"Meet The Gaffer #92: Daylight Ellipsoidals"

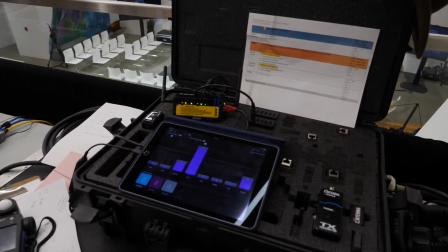254s
The AKS is sending the signal to the Centennas and
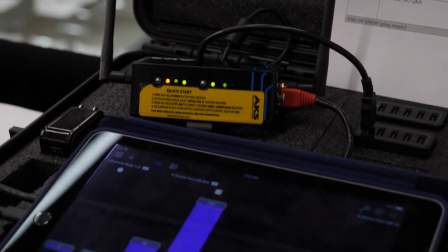258s
and then we're manipulating that with an iPad and Luminaire.
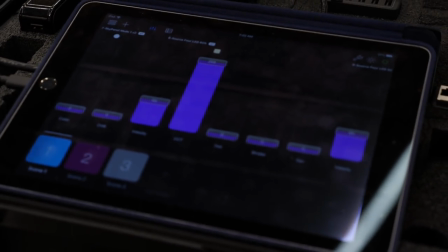264s
We've got four clusters. Basically the two backlights are together so those are DMX together and then there's a Wi-Fi from that and then we have two trees down here and then we have a larger tree up at the top and that's how we're lighting this. And let's hear a little bit from Colin Ducey who was the jib op on the job and he's going to drop some knowledge on us. So with the jib you know some of the coolest shots are the foreground shots in a space like this where you have back of people's heads and you come up through that
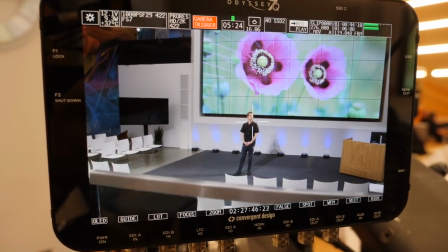294s
and you find your speaker it really ties together you feel like you're in you know you're experiencing the presentation. Another big thing we did in this situation we didn't want to have too long of an arm where we cross over the talent we wanted to keep it short enough
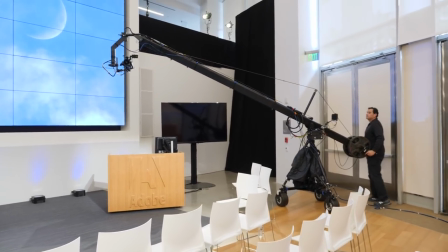313s
where we could give a big enough feel yet still see both
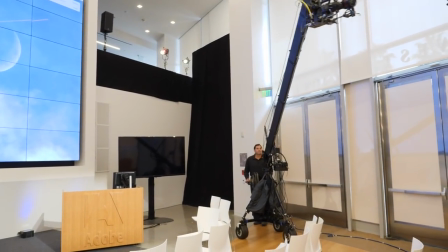318s
sides of the room so our first position and our primary position
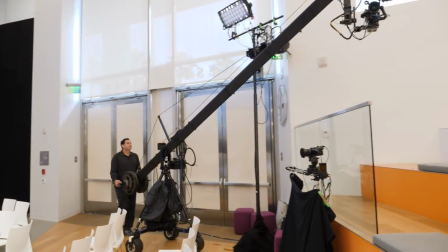323s
is there showing the screen and the presenter but what i was able to do for
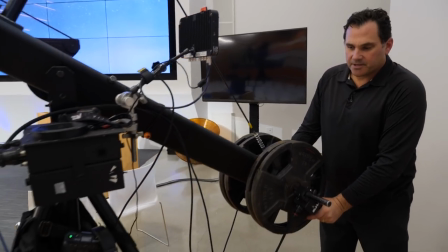328s
the director is truck the base I can actually move this base with
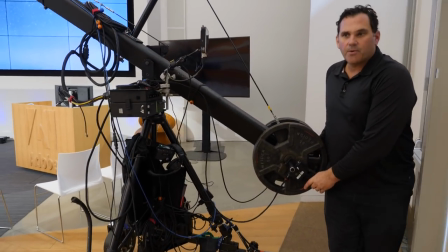333s
the either with the help of a dolly grip or even on my own this
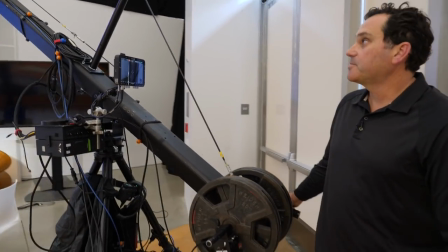338s
takes a bit of skill and experience to do but not
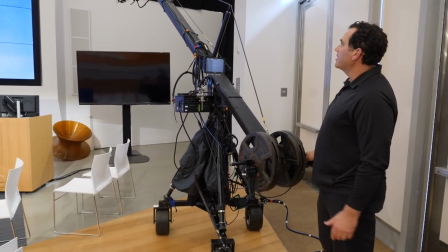342s
a big deal if you have the a nice floor as we do here we could get away with this we weren't using the shot while
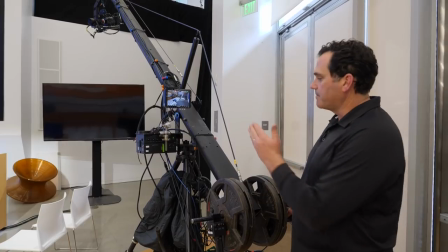350s
we were trucking in this case it's not a dolly shot it's just to reposition the base so now I can reach to this far side of the room
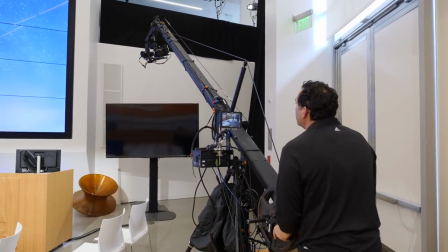357s
and I was able to show the kind
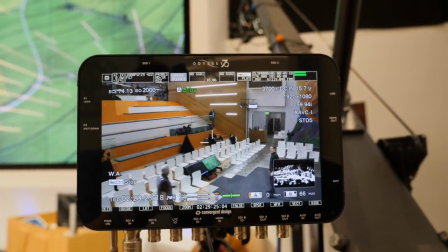362s
of the POV of the speaker and him looking up at the audience.
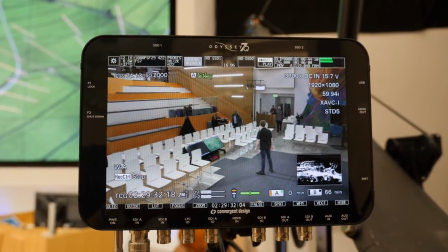368s
So this was a real big piece that was missing from this show prior to bringing in the jib.